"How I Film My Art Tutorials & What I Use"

Hey everyone today I'm going to show you how I film some of my art tutorials that I feature on my YouTube channels the tutorials that I film indoors so now I'm in my room my new place this is this is my setup
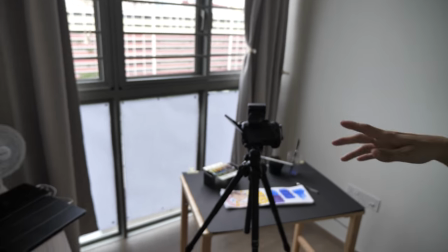[0:13]
which is nothing very fancy it's a simple setup it's just
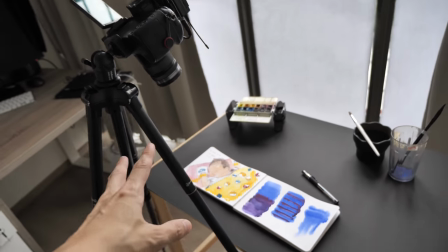[0:18]
a camera seated on a tripod pointing to my sketchbook or sketchpad
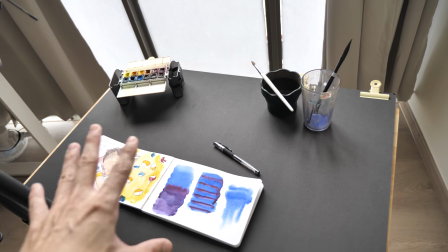[0:24]
on my table so this is a rather small table and you may notice that
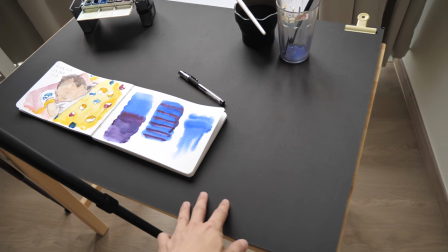[0:29]
i have this black surface on top of the table this is actually
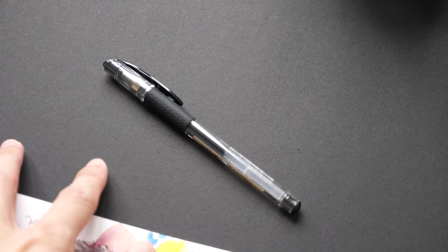[0:34]
one large piece of cardboard this cardboard is something that i have used for a
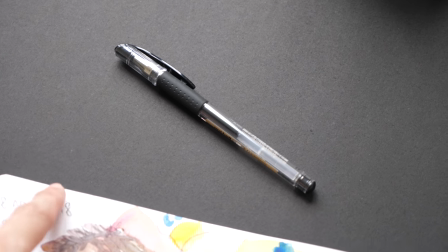[0:39]
few years
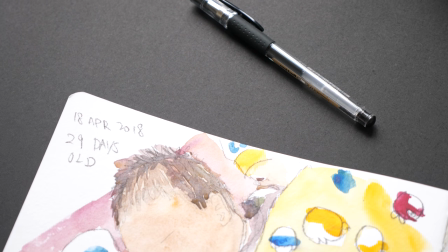[0:41]
this is actually a new one because i have thrown the old one away which was getting a bit roughed up so this is how the sketchbook looks
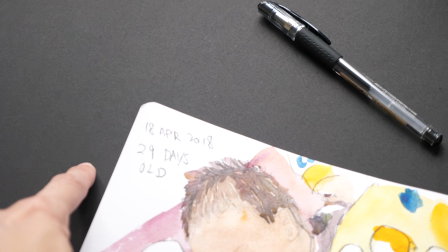[0:50]
like against the black cardboard i think the texture it looks really
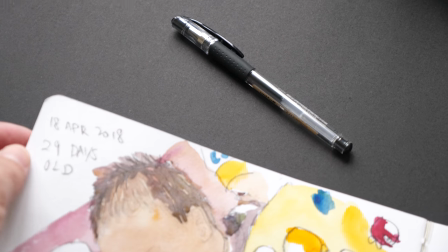[0:55]
nice it contrasts really nicely with the sketchbook because it's black and white
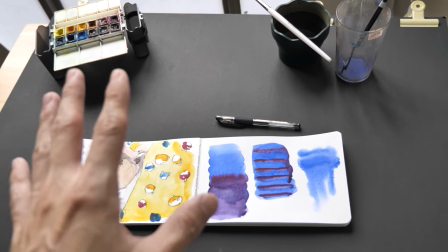[1:00]
this cardboard is still very new but i'm sure i'm going to make
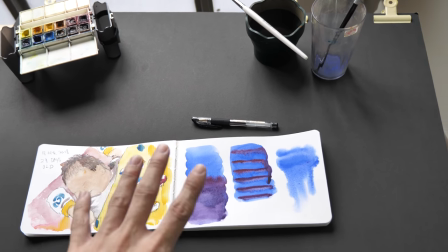[1:05]
it dirty after filming a few tutorials some watercolor or pen marks
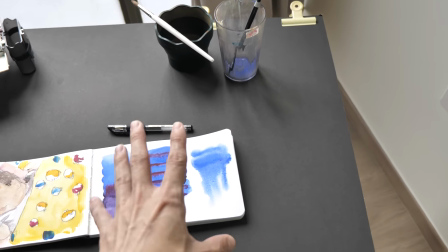[1:10]
or inks are going to be spilled onto the cardboard and there is no way to
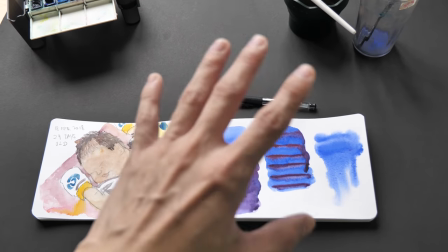[1:14]
wipe this cardboard so this cardboard is going to absorb all the colors and
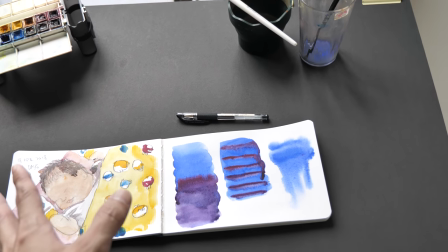[1:19]
after a few years i'm going to throw it away so this is actually quite economical
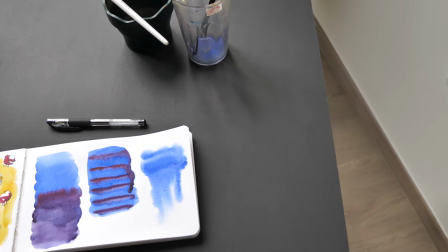[1:26]
I like the black surface because it contrasts really well with white color subjects and beneath
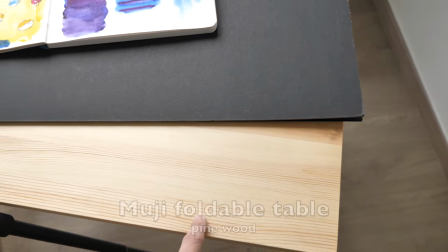[1:33]
this cardboard is my foldable Muji table this is pine wood I
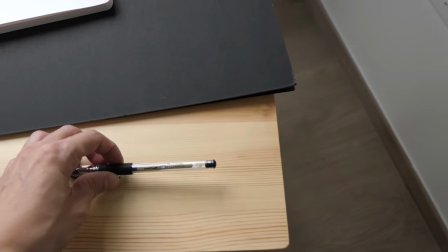[1:40]
like the texture on this wood because it works really well
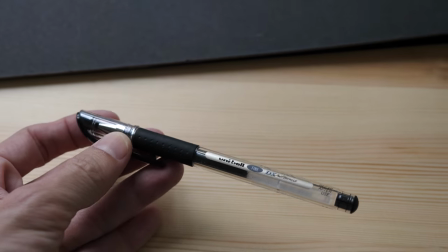[1:45]
when taking product photographs or taking photos for my youtube thumbnails so for
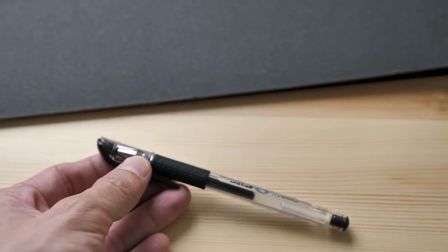[1:52]
black subjects or darker subjects it works well against this light textured
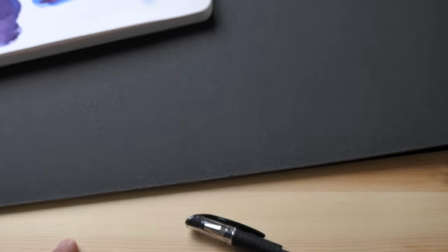[1:59]
background and for lighter subjects it works
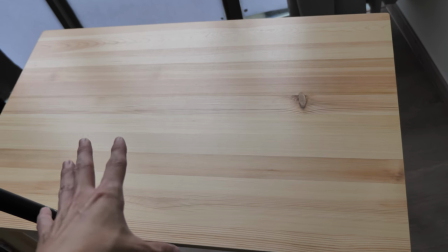[2:03]
better against darker background so this is how the table looks like without the cardboard i was really lucky to get this table
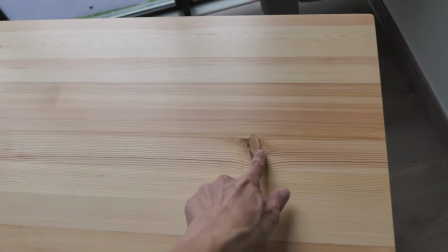[2:12]
because there is only one mark here otherwise the green texture
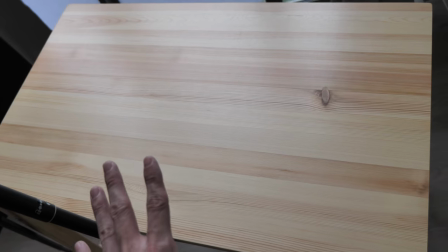[2:18]
it's very clean i have another similar table with a lot of marks so
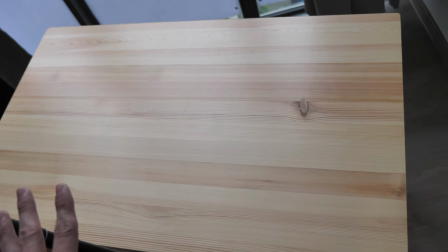[2:23]
that was really distracting but this table i was really lucky to get this
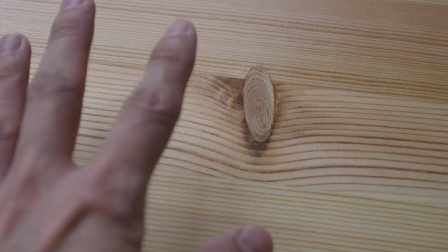[2:28]
another reason why i use cardboard over this table is because i want to protect the
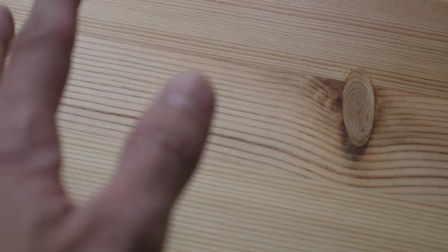[2:33]
surface of this table i want to keep this clean when i use watercolor paints or other paints some of the paints they can be very
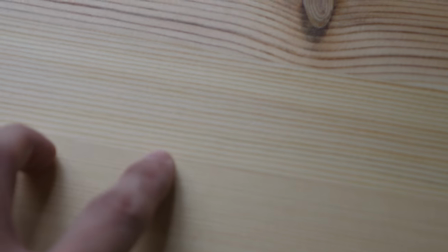[2:41]
staining and once they get onto the table it can be very difficult to scrub them out after they have dried.
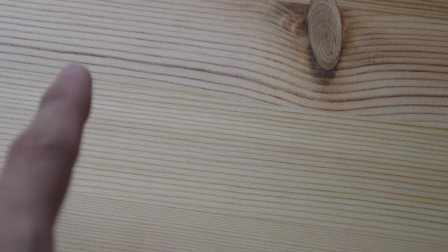[2:49]
For example paints like phthalo blue they are incredibly staining or
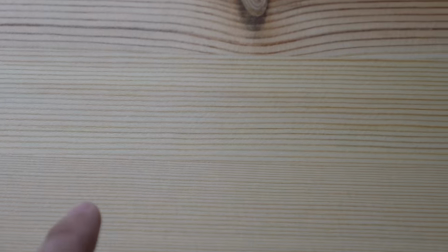[2:53]
quinacridone magenta or any of the quinacridone colors they are very staining.
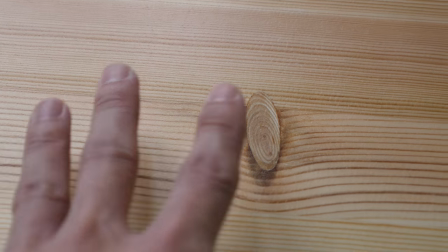[2:58]
Once they get onto the table if the surface of the table is not treated to prevent those stains the table is going to stain and it's going to
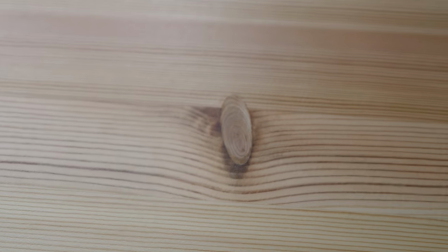[3:07]
it's going to look nice after that so with this cardboard i get
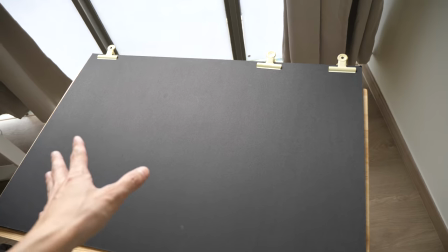[3:12]
the best of both worlds if i need a black dark background i use this if i need a light background i use the table
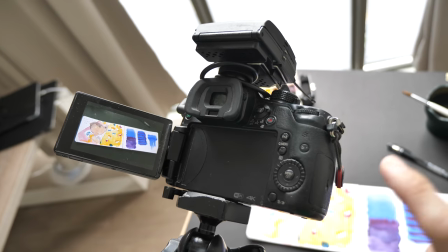[3:20]
all right let's take a look at the camera setup the camera that i'm using here is the panasonic gh4 which
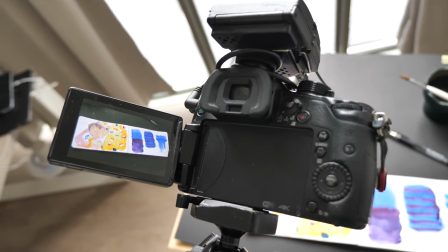[3:27]
i bought a few years ago it's still going strong and this is the image that i'm looking at